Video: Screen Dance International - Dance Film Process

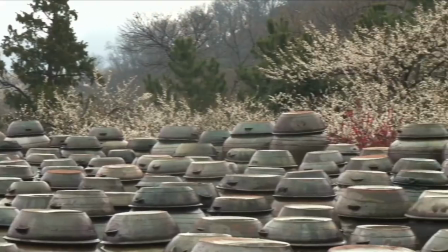(27:42)
Reflected in the camera work, particularly the anger.
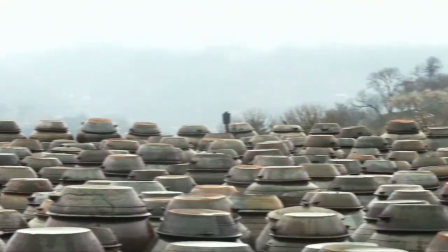(27:47)
During the section asking the question, will spring ever come, camera work is horizontal,
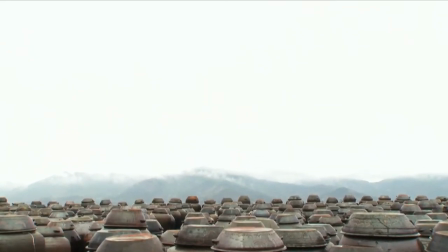(27:54)
then the camera work becomes vertical as if the question comes from the earth.
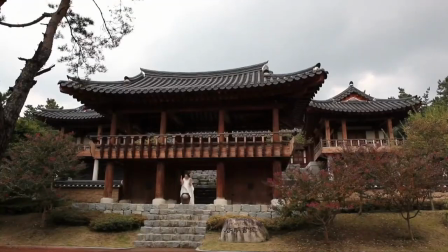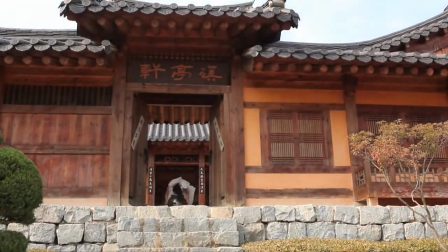(28:11)
Camera tilting.
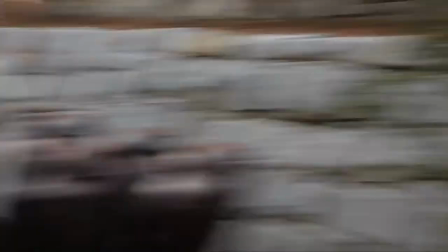(28:12)
In this film, with the camera tilting, the space is transferred and even crossed the continent.
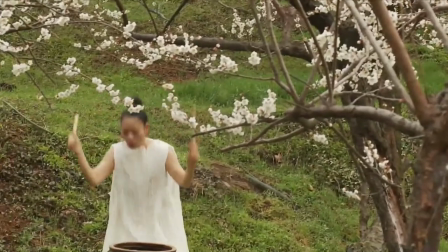(28:20)
The percussion is done in Korea in one location and continue in France in medieval city.